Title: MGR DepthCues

Depth cues are techniques that lend a three-dimensional quality to two-dimensional images.
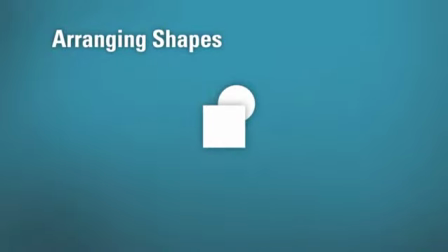5s
Arranging shapes so that near objects partially block more distant ones, known as overlapping or interposition, creates the appearance of depth. An object's relative height on the picture plane also affects how it's perceived.
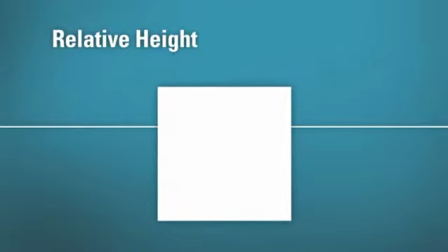17s
Its placement on the screen in relation to the horizon line determines its perceived distance from the viewer.
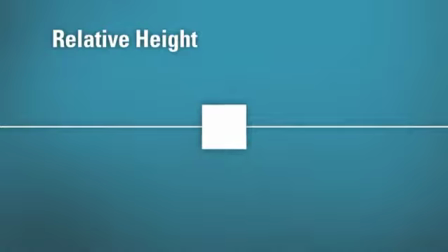23s
At the same time, the farther an object is meant to appear from the viewer, the smaller that object's relative size should be.
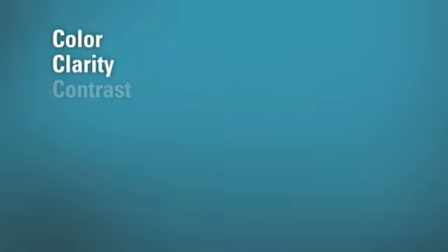30s
Altering an object's color, clarity, and contrast suggests depth as well.
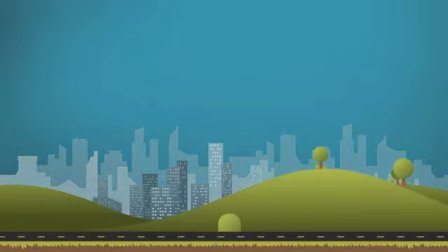35s
Because of aerial perspective, far-away objects should have a bluish tint, lack detail, and lose contrast in proportion to their distance from the viewer. Objects should also become blurry as they move out of the viewer's range of focus, or depth of field.
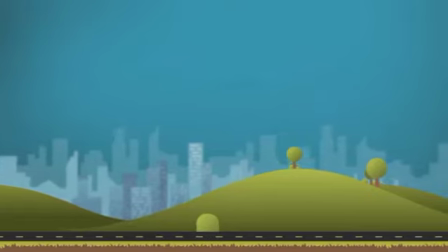50s
Distant objects appear to move slower than objects closer to the viewer.
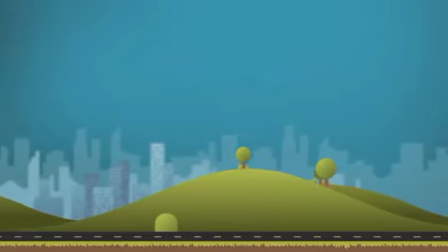54s
Parallax is the apparent shift of an object against the background caused by a change in the viewer's position.
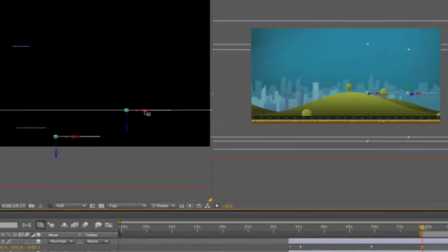60s
You can achieve this effect by placing each level of your graphic on a separate layer and panning each one slower than the layer in front of it. Though we've examined these cues separately, when used together they create a powerful feeling of depth in your animations.